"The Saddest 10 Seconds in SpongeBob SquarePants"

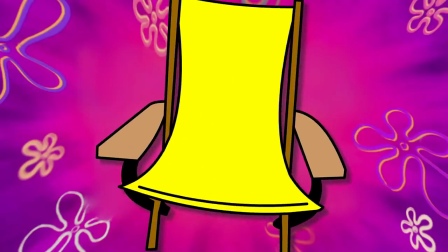0:00 Sit down for this one. You're probably not ready for it.
I'm ready, I'm ready.
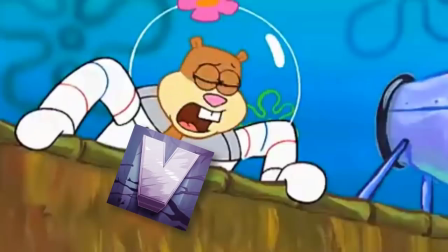0:05 No, you ain't!
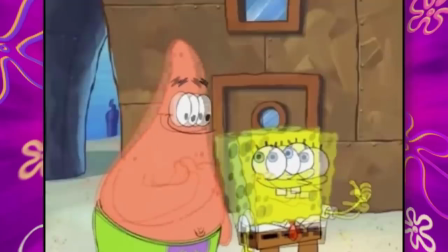0:09 Spongebob changes a lot over the years, but at its heart, there's one thing that's always been true.
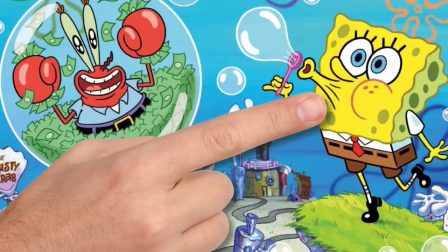0:14 The show is a comedy.
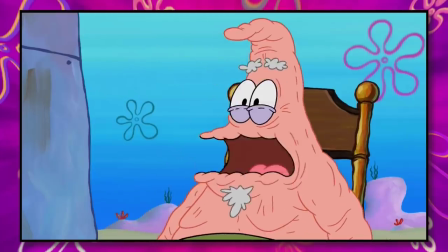0:16 Whether or not the newer seasons make you laugh is entirely up to the viewer, but at the very least, the show has never lost sight of the tone it wants to be.
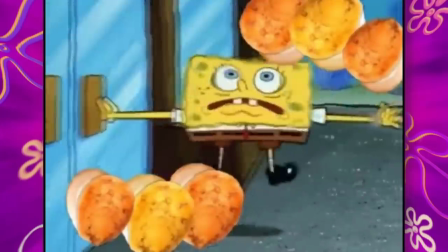0:24 Of course, the golden era of the show in the first few seasons was much different in the kinds of jokes we'd get.
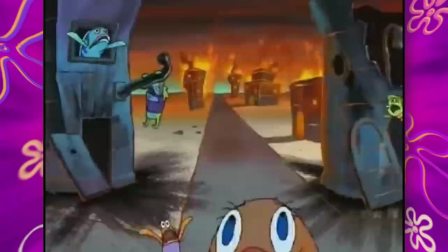0:30 More often than not, the comedy could appeal to adults. SpongeBob is the kind of cartoon you can watch at two different points in your life, and gain a brand new perspective on everything.
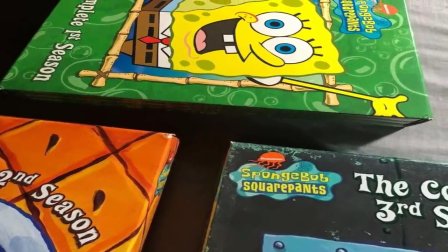0:39 These first three seasons had cleverly written jokes that stand the test of time, but every once in a while, there's something a little different.
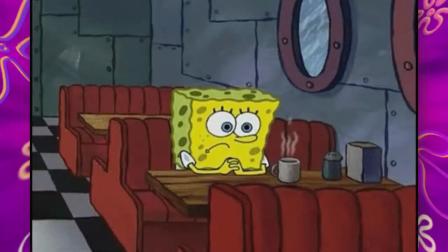0:46 Sometimes the joke hits so hard that for a brief moment, you aren't even sure if you're supposed to laugh.
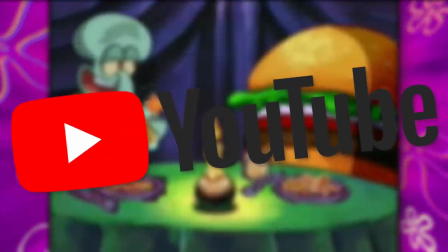0:51 Upon revisiting the golden era and watching a bunch of old clips on YouTube, I saw something depressing.
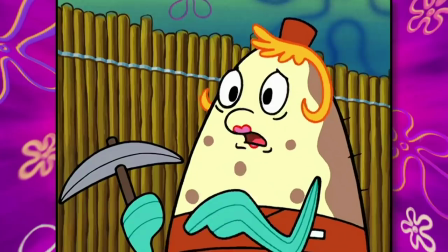0:56 The scene happens in the episode Doing Time. mrs puff finds herself in prison while spongebob and patrick have a single goal in mind help her escape over the course of the episode they'll do whatever it takes to save their good old teacher but after expressing her surprising joy for prison life we get
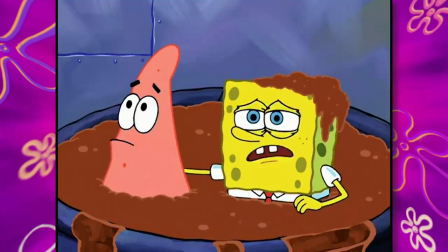1:11 a scene that deserves way more attention she's forgotten what it's like to live on the outside cannot be in prison
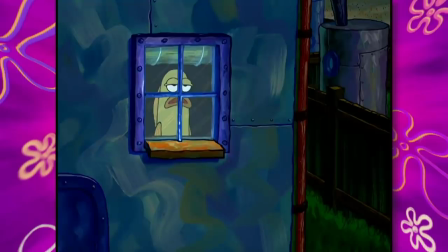1:21 coming to bed honey yes dear on a surface level this is
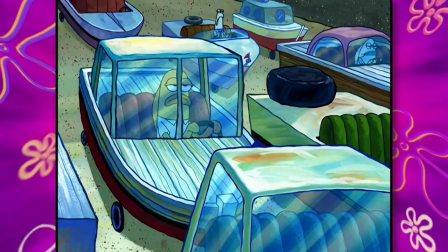1:26 really funny when you're a kid watching you sort of just laugh it off because you don't know any better.
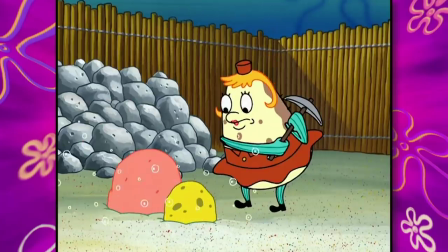1:31 You assume life will be endlessly filled with freedom and fun, but no. These 10 seconds reveal otherwise.
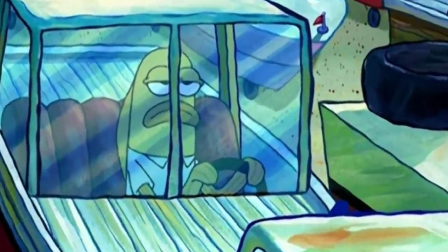1:37 Throughout the cutaway of a poor fish's daily life, he drives to work and endlessly waits in traffic.
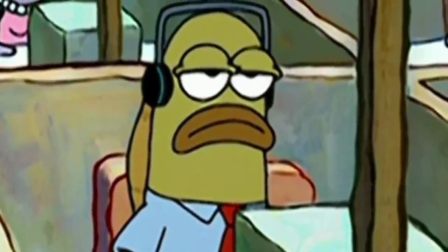1:42 He sits down at the generic workplace, along with all the other frowning characters.
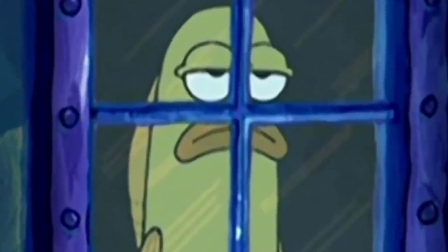1:46 At the end of the day, he stares outside the window of his home, the same sadness never leaving his head.
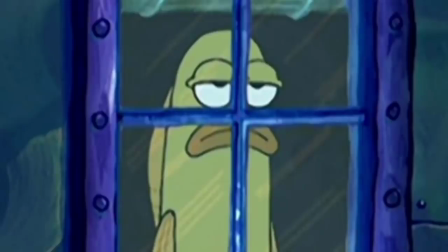1:52 He lets out a quiet, Yes, dear. and is miserable. For a lot of people in real life, this represents their reality.
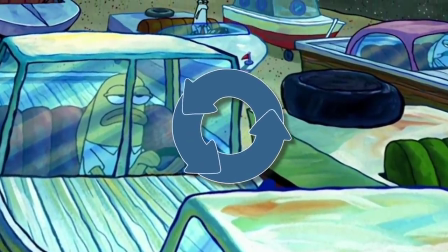1:59 It's the same old boring cycle of waking up, doing work, and going to sleep.
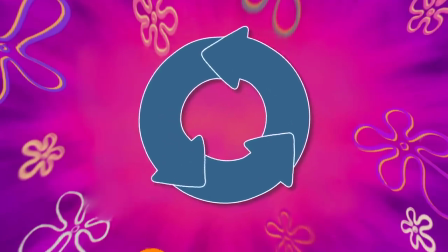2:04 It's not necessarily something we can control, considering that's just how society is built, and it's what we're trained to do since the beginning.
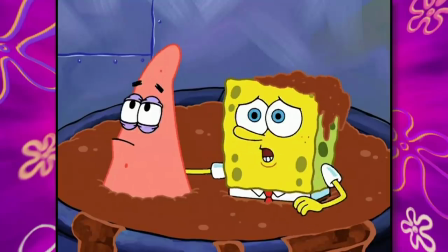2:10 Watching this episode for the first time when you're young is just 10 seconds that pass by for a laugh.
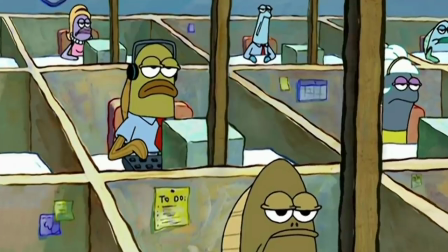2:15 But when you go 10 or 15 years later, you might find yourself in a similar position as this guy.
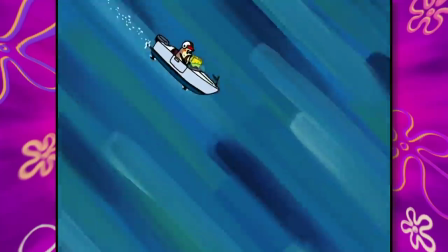2:20 Because the scene goes by so fast, there's something you may not have noticed.
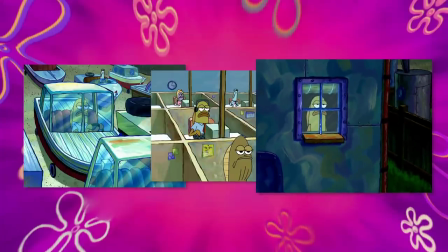2:24 During every shot featuring the background character, there's always some kind of bar in front of him, right in the middle of his car window, in front of him while he does his work.
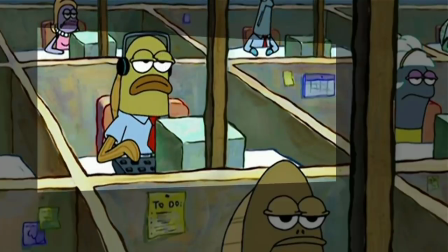2:32 He also has zero escape from the cubicle, with no doors or openings to leave. There's also the window trapping him inside his home, so there's no escaping that way.
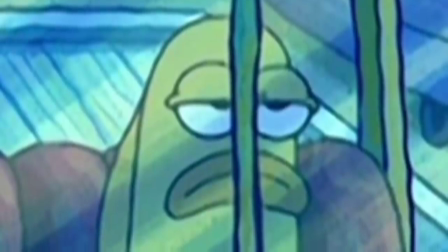2:41 All of this is clearly meant to show us one thing. Despite living what some would consider a successful life, he's still trapped.
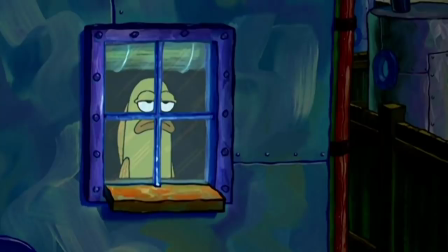2:48 Physically and mentally, he's behind bars.
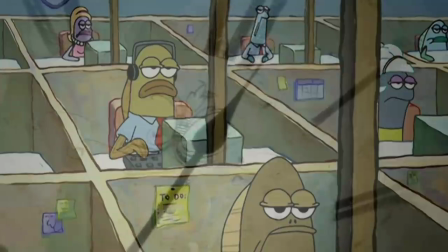2:51 He may not officially be in prison, sure, but he's caged into a never-ending loop of the same boring routine each day.
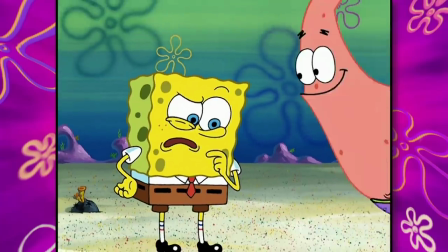2:57 Nothing changes for him, and not once does he smile. It's a funny joke for the episode, but incredibly depressing at the same time.
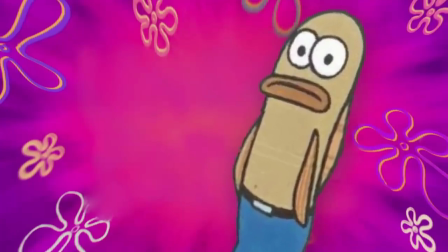3:05 Of course, even this background fish has a few things going for him that not everyone else does.
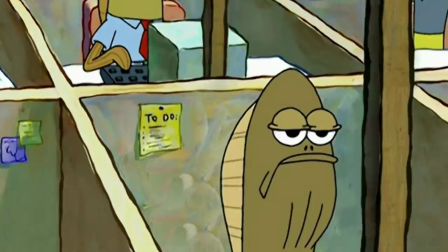3:10 He has a car, a stable job, a home, and even a wife. You could argue that he's living it better than others, and he probably is.
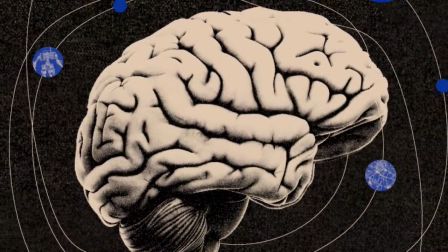3:17 But in terms of the mental state of going through the same thing all the time, yeah, he's at rock bottom.
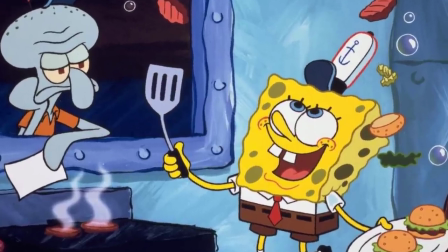3:22 See, this is why Spongebob is timeless.
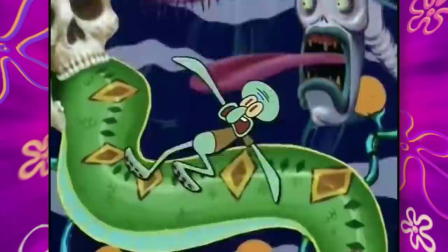3:25 You gain a new appreciation for scenes that are more than 20 years old because they're as funny and relatable now as they've been before.
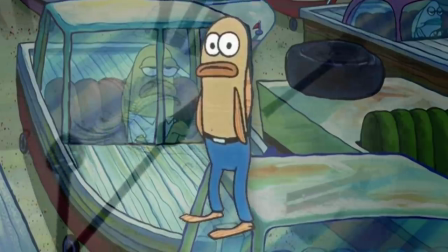3:32 But alright, is there any way to break the chain of sadness that this fish goes through? How can we avoid dreading the daily work life?
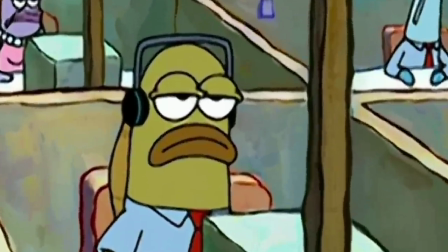3:39 I can't give you an official answer because I don't know, but here's how I think this scene could help people.
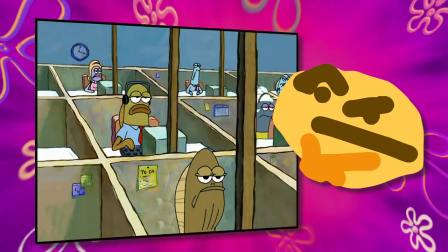3:45 If you're watching this and think to yourself, I don't want my life to be like that, then good, that's the first step.
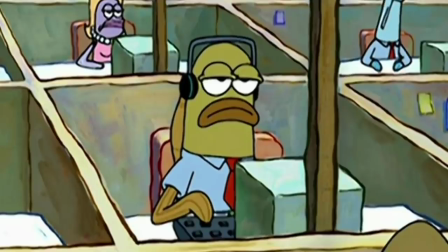3:51 Understand that this isn't what you want, and work towards a job that would make you happy, while still being reasonable, with the skills you have right now.
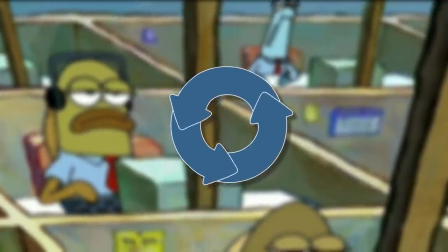3:58 Not all of our lives have to be like this if we make an effort to avoid it, but it may not be easy.
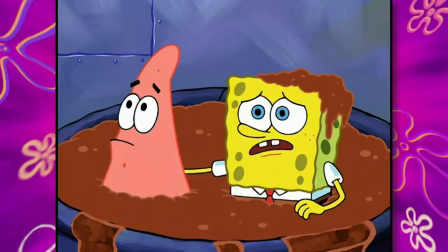4:04 Cutaway gags in Spongebob don't happen all the time, but when they do, the team knows how to pull them off.